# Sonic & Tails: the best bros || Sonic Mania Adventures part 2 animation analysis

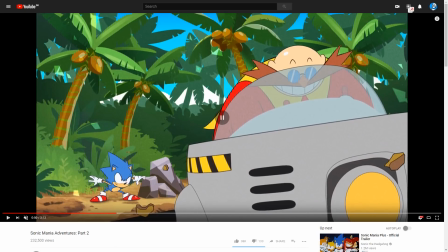And that kind of helps sell the arc of his motion. It makes it look more believable. And just Eggman's little... look at his expression as he transitions here.
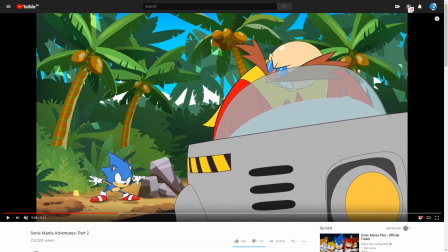Look. And you can see that he knows that it's Sonic even before he even looks. You can see he's like, oh, god damn it, it's that blue hedgehog again.
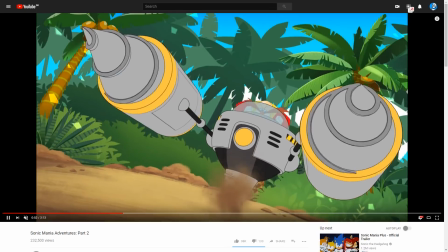And then we get the wonderful animation on the machine.
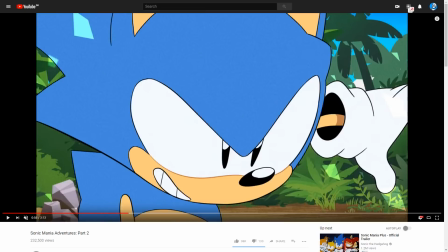Which, again, like, getting this stuff to work convincingly together is kind of hard. Like, I've seen my animator friends struggle to do it, because you have to pick and choose the frames that you choose to render so carefully.
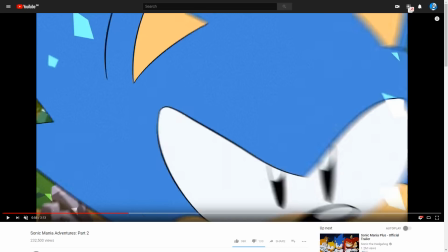By the way, when Sonic speeds into the screen here, notice the use of speed lines.
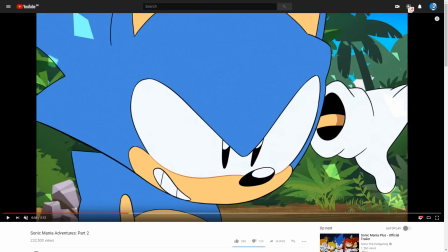All these little scribbled lines, they help to sell the power of his motion as he transitions into the camera,
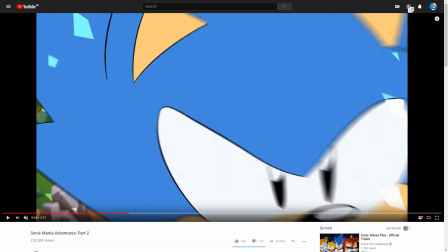as well as that little camera wobble helps to sell the power, and then the dust that he kicks up behind him.
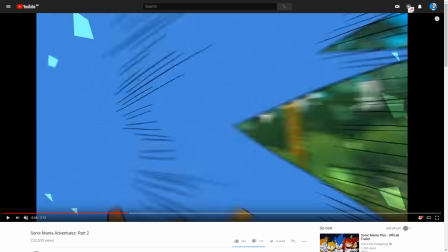And this is actually also pretty freaking hard to do, because you have to sell the idea that this thing that is way too close,
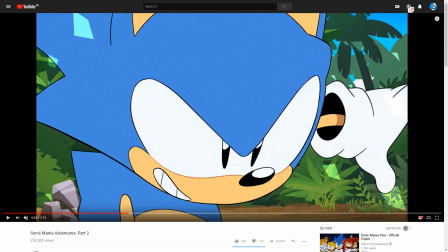you can't see his body motions, you can't see what he does with his legs or with really much of what's going on with his body.
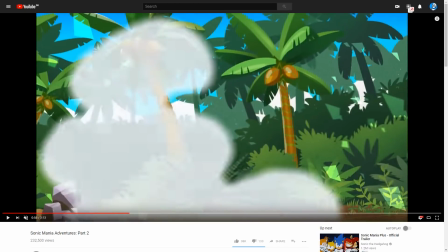Nonetheless, it manages to sell the power and speed of Sonic taking off.
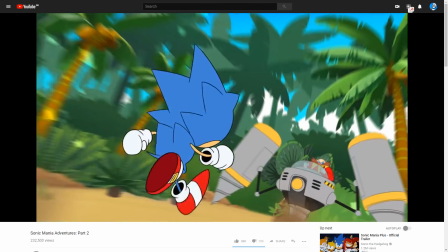And that's also kind of difficult.
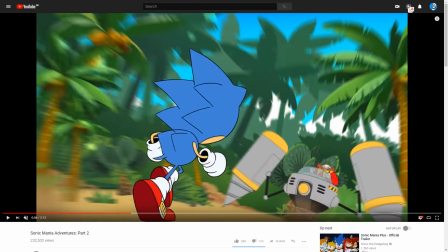But something I do like is that as he's running towards Eggman, first of all, it's just an adorable little run cycle, but he's not being like a blur. He's not the blue blur. He's not like speed of sound kind of super speeding ahead.
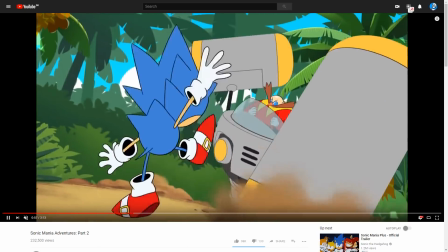He still moves at something approaching a understandable clip, which I kind of like, because it makes this comic timing.
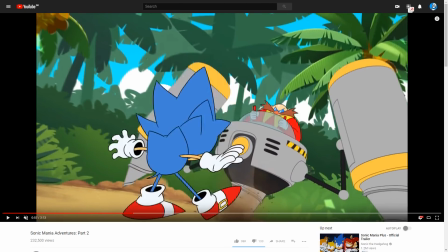As he's like, yeah, Eggman, I'm gonna get you because I'm Sonic and I'm cool. Oh, no, wait, that's a big machine, actually.
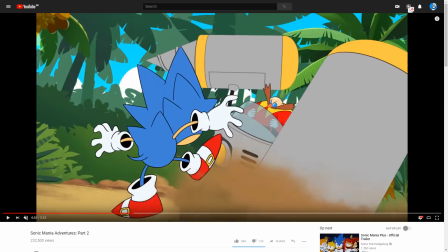Oh, my God! I love his little stop here.
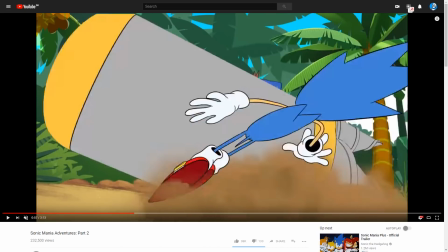Is like, I've made a huge mistake. Oh, no! And then, once again, smear frames as he gets whacked out of the screen. His hand deforms completely.
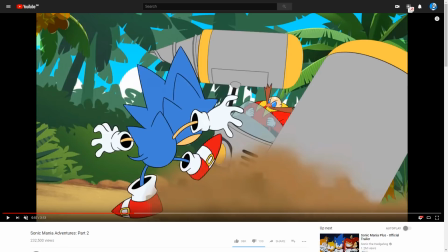And again, notice the choice of rendering frames here for the machine. Because the swing of the machine has to be really powerful, it's pretty much, it just goes from one position to the other in one single frame, and that's what makes the motion feel so snappy,
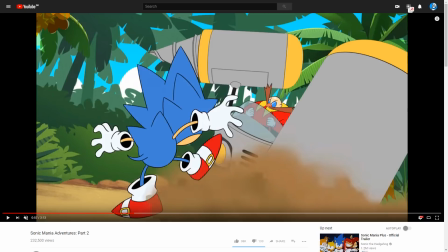is that there's no smear here, unfortunately. That's something they might do with the machines more, is actually give them smear frames as well.
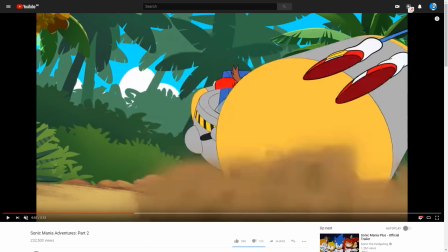That might be pretty cool, but like, that's how they sell the snappishness of
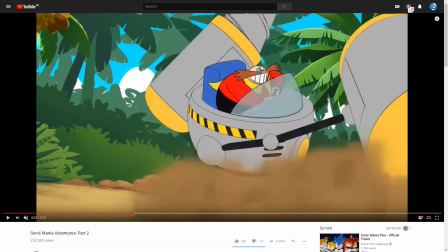of what's going on here, but this is also where you can kind of really tell that it's computer animated, because see how the drills settle in,
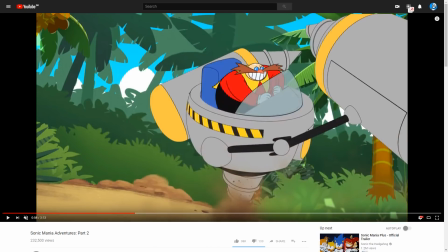and as they're settling in, they keep spinning perfectly, and the shape is retained perfectly, which is something that a traditional animator, even the really good ones, would struggle to do while the thing is in motion.
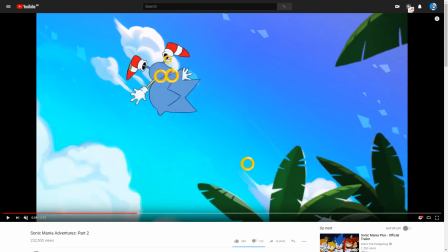And then just the little visual gag here of the rings falling out. That's a lovely little touch.
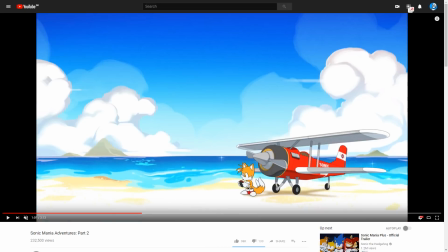And now watch the timing as Sonic comes crashing down.
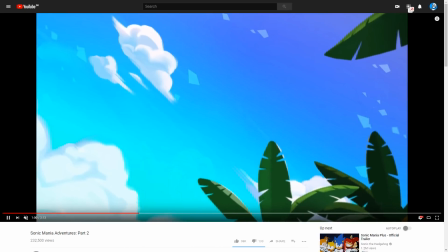Because the timing is, we get this establishing shot of Tails, and he doesn't come crashing down immediately.
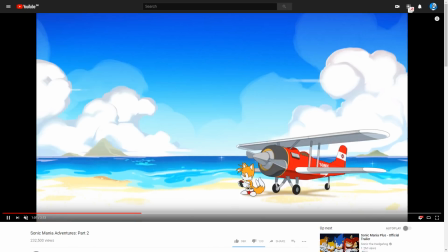We linger just a little bit on Tails just doing Tails things, and then bam! He comes jumping in. And that, to me, that makes the scene, just a tiny little pause before showing him touching down, makes the scene so much funnier. Because it's kind of like, oh, are we just cutting back to Tails? Is Sonic not going to be... Okay, there he is.
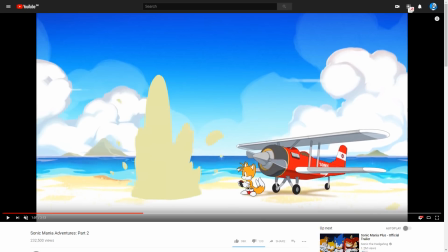Just his expression is going down. Oh, that's lovely. And you can see Tails, like, he's not even shocked. He's not even like, oh my god, what happened to you? He's like, yeah, that was probably gonna happen, actually.
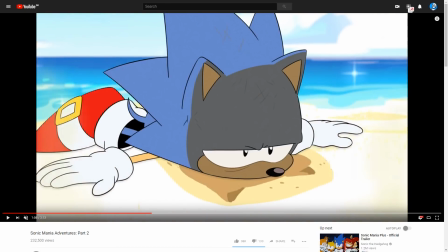And then a lovely expression. This is also the thing I love about...
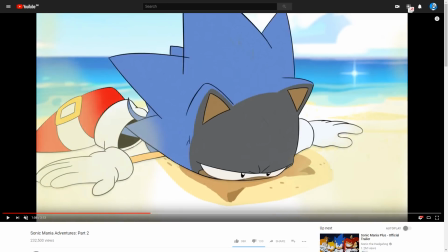This is also the thing I love about these shorts, is that they make Sonic so expressive.
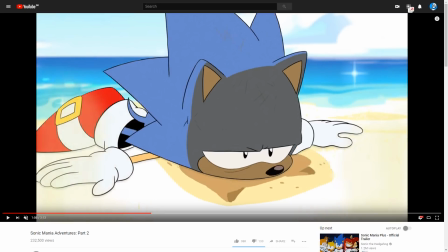Sonic and all his friends are so expressive, which is something where the modern games, and I'm sorry if you're a modern Sonic fan, I have never been and I never will be, the modern Sonic games doesn't allow Sonic to be a punchline.